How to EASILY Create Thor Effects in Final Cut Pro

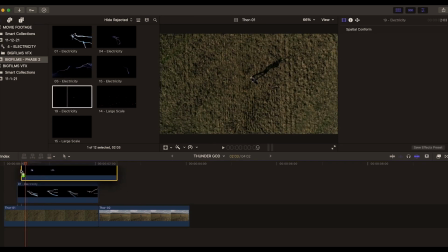256s
So let's kind of take this effect here and like, and let's bring it right into there, drag and drop, boom. And as we scroll through, we can see this like a reaction, boom. And we want to position that right over that hammer there.
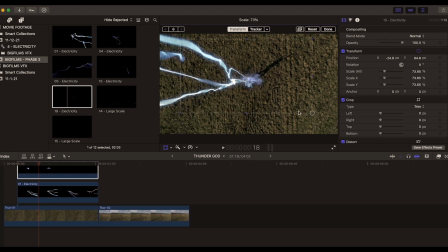270s
Just kind of squeeze it down a bit. Remember, we're a little further away from our hero here. We see it from this bird eye view. And we want to scale this down so the effect itself is not overwhelming the scene there, right?
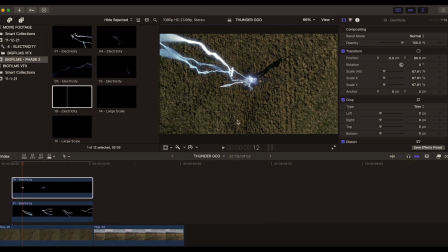282s
So let's see, let's kind of press done, see what it's looking like. It's like, okay, that looks good. Nice. So now here is another opportunity to play with the blend mode, right? So we got a smoke effect, right?
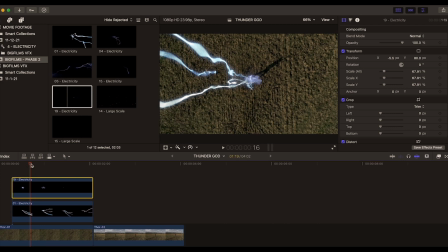297s
And keep in mind, little another tip about blend modes. When you're playing with lighting, smokes, and glows, changing the blend mode on that can make those things blend into your scene more naturally, more organically. What you don't want to do is play with the blend modes on more solid matters, like if you have a weapon,
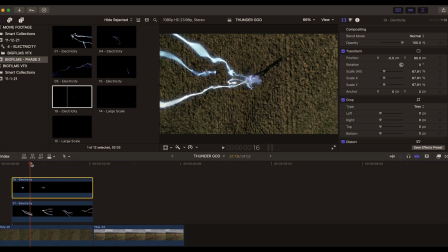315s
like a bullet gun, or a building, a car, a tank, or something like a stone or rock. You don't want to play with the blend modes on that, because then you can kind of make some of the details and artifacts that create that effect disappear,
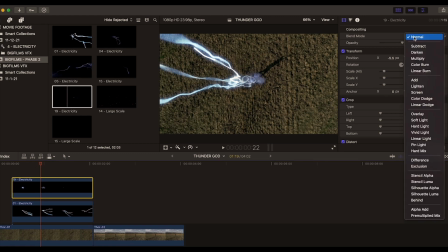328s
and it kind of dumbs it down a bit. So we want to go from here in our blend mode to screen, and I can see, since it's a smoke effect and it has the glows of lightning in it, it really looks nice. You kind of see through the effect itself to see our hero right here, right? So now it's like a reaction happening.
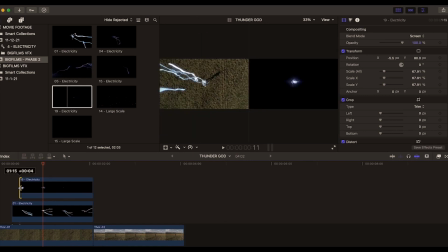345s
Boom, that looks pretty good. Maybe we could even kind of trim this down a bit, kind of give it like something that is happening in a certain order.
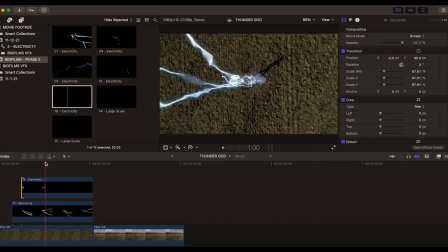353s
That looks good. Bam. So now that reaction is happening, the hammer is heating up, we want to add a glow effect.
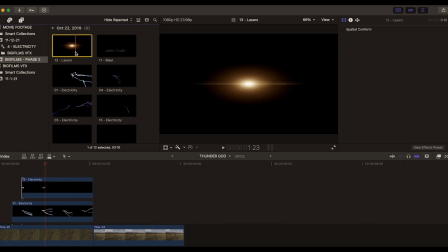359s
So one cool thing about the BIGFILMS effects is, in the Blockbuster Starter Pack, a lot of effects have a lot of different ways you can use in your film. So here we have our laser file from the laser pack in the Blockbuster Starter Pack, and this laser is clearly for a laser gun, or it could be for a thruster from an engine,
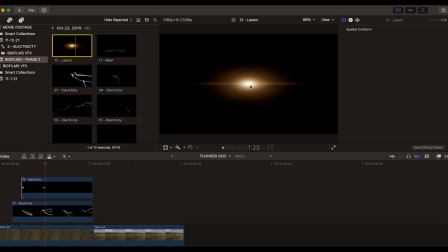377s
or a lightsaber, or like heat vision and stuff like that.
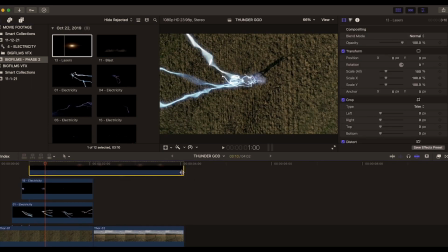380s
It's kind of, you could use it for whatever you want, you know, so sort of like your imagination, see how it can fit into your scene and repurpose it to serve your film. So in this case here, with the laser, we want to kind of trim it down from the front, bring it forward like that.
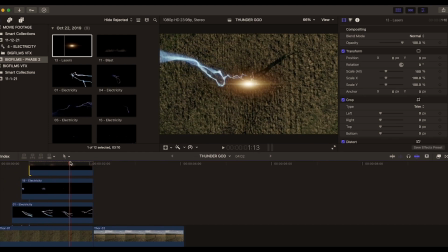397s
Boom. And you have this glow going on here, right? So here we, again, like the keyword is glow. So first we want to position that right over our hammer, maybe even scale it down, because you see it's a pretty overwhelming effect here in this particular shot.
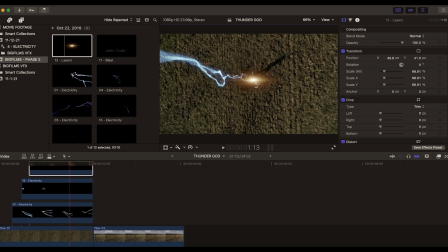413s
Press done. And we want to change the blend mode, has this orange glow. We want to match this sort of the lightning here. So we want to change the blend mode from normal to screen, and now you can see suddenly it kind of combines and ties everything together.
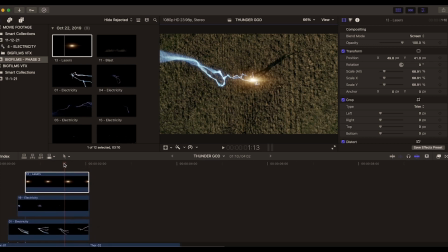429s
So this is pretty much how we build the first part of that promo video, just like that. Boom, we stacking, you know, combining different types of effects to achieve the vibe and the feel that we want, and also playing with some of the blend modes. So now let's jump to this scene here. So we're in this bird's eye view, and now we're more level with him. Here we have an opportunity to kind of spruce it up even more, but the first thing we want to do is be more have our continuity and be consistent, right?
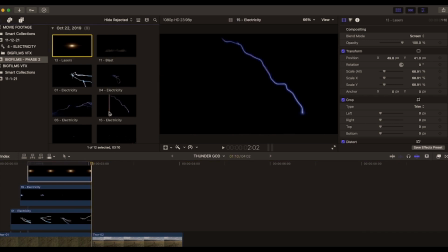455s
So we want to build this the same way we did with the other shot, one step at a time. So we want to drag this lightning effect right into our shot here. Looks pretty cool. We got to position that here, right? So we're going to press our transform button. We kind of maybe kind of rotate it around, kind of have it coming down from a vertical point of view, right? And which kind of like that a little bit better than from the side, because remember, in the first shot the lightning's coming down in a vertical way, so we want to match that here. That looks pretty cool. The other thing that's happening in this shot here, as I scroll through it, you can see that Special K is standing still holding that pose, but the camera itself is moving around, and as you can see, the lightning drifts off the hammer. So we have to keyframe this shot here, so the lightning can maintain the illusion that it's staying in contact with the hammer. So let's kind of jump to the top of this scene here, right? So we want to set our keyframe just like that. You can see how it lines up. The keyframes kind of highlight here in your fast control panel. So now when you're scrolling through the shot here, right about there, this is where you want to bring in your key. Move it over, nice. Nice. And then you want to also kind of come back through your shot to make sure that it maintains the illusion of contact. That looks good. That looks good. Nice. And press done. And then when you kind of go through it, you can see that it's maintaining contact. That looks beautiful. Perfect. This is really, it doesn't have to be, you know, so perfect, but it actually is quite perfect. All right, cool. So the next thing we want to do here is change the blend mode of our lightning to match the lightning in our other shot. So you can see that our effects is highlighted. Come to your control panel, blend modes are normal, go to screen, and already that's looking, man, that's just looks even better, more realistic.
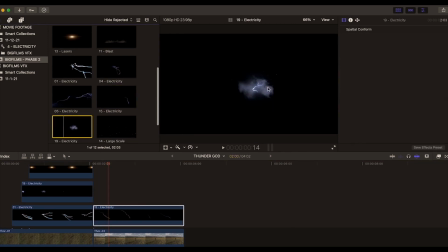575s
It pops really well. So now let's bring in our cloud reaction thing, right? So kind of the cloud with the lightning in it and everything. So let's bring that in, make sure that's highlighted, and we got to position that.
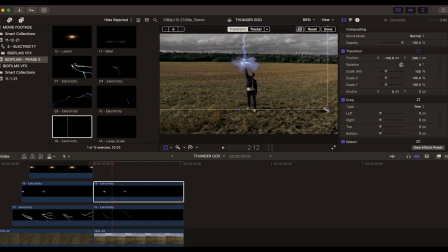586s
So let's bring it up over the hammer, maybe kind of scale it down just a tad bit, you know, since we kind of more level with him and closer to him, we can make it bigger than it was in the first scene, and kind of scroll through it and say, oh, that looks pretty good. I can see some of these strands of lightning, like that.
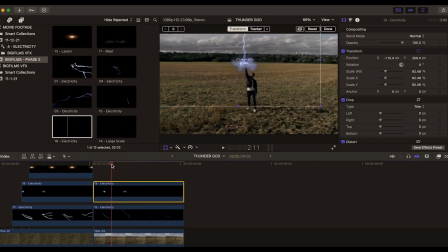605s
That is really good, right? So now again, we have smoke and glows, right? So we want to change the blend mode of that as well. So we want to go from normal to screen, and you can see how it already is blending in really nicely.
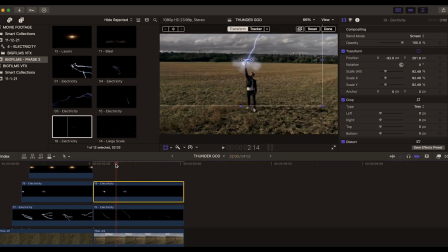621s
So let's see, bam, that looks pretty tight, really nice. That was pretty good, guys. You know, and it's just simple little things like that that makes all the difference. Okay, so the next thing we want to do is what we did before is bring in our laser glow here and kind of trim it down from the front side, bring it up over,
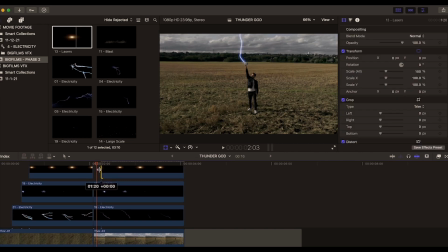644s
looks nice, just like that, kind of extend it, and it's like, ooh, it's glowing there. Now clearly we're gonna have to position this here, and also just like the lightning, we're gonna have to keyframe it. But let's kind of like bring it down just slightly bit, make him even come up even more, we close to him.
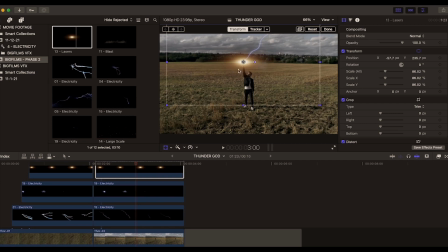660s
So before we forget, we want to change the blend mode, and maybe start with the blend mode here, because then we can kind of see more of the hammer through it, which is be better for us. So go from blend mode, from normal to screen, and then you can already see how the glow is popping, right?
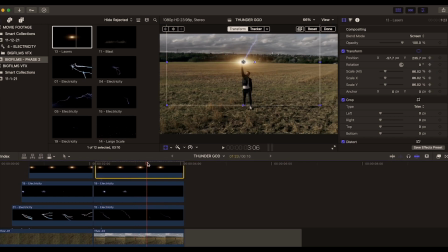675s
And then we also want to track that. So as we kind of coming through here, want to bring it back over, boom, and bring it back over, scrub back through it, nice, make sure that it's where you want it to be,
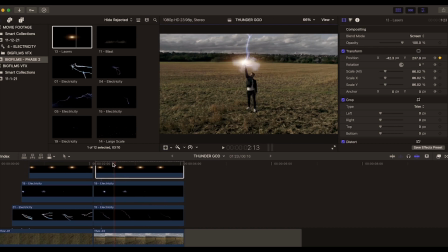694s
nice, press done, and then we can kind of scroll through, and it's maintaining, kind of fix that a little bit more right here, bring it back over, good, press done, and there we go. Oh yeah, that looks good. Nice, guys.
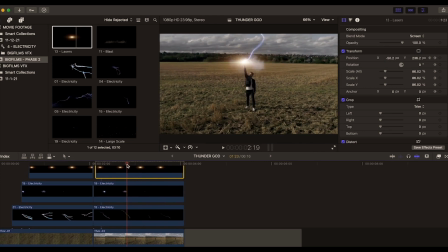715s
So the next thing we want to do here is create, we had completed what we did in the first shot, right? Boom, boom. Now let's have more fun, let's continue building the scene out. So we have our little smoke going on here, and you know, so it's like the lightning hitting, the hammer's heating up, the smoke is happening.
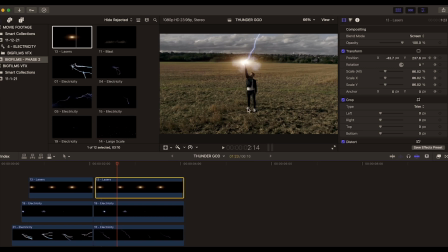733s
So let's imagine that all of this energy is transmitting through his body, and the smoke is sort of like it's burning around the ground here, the earth, that where his feet is touching. So this is another file here from my blast folder, where you can take this and drop this over like that, and then kind of screen this down a bit. Awesome.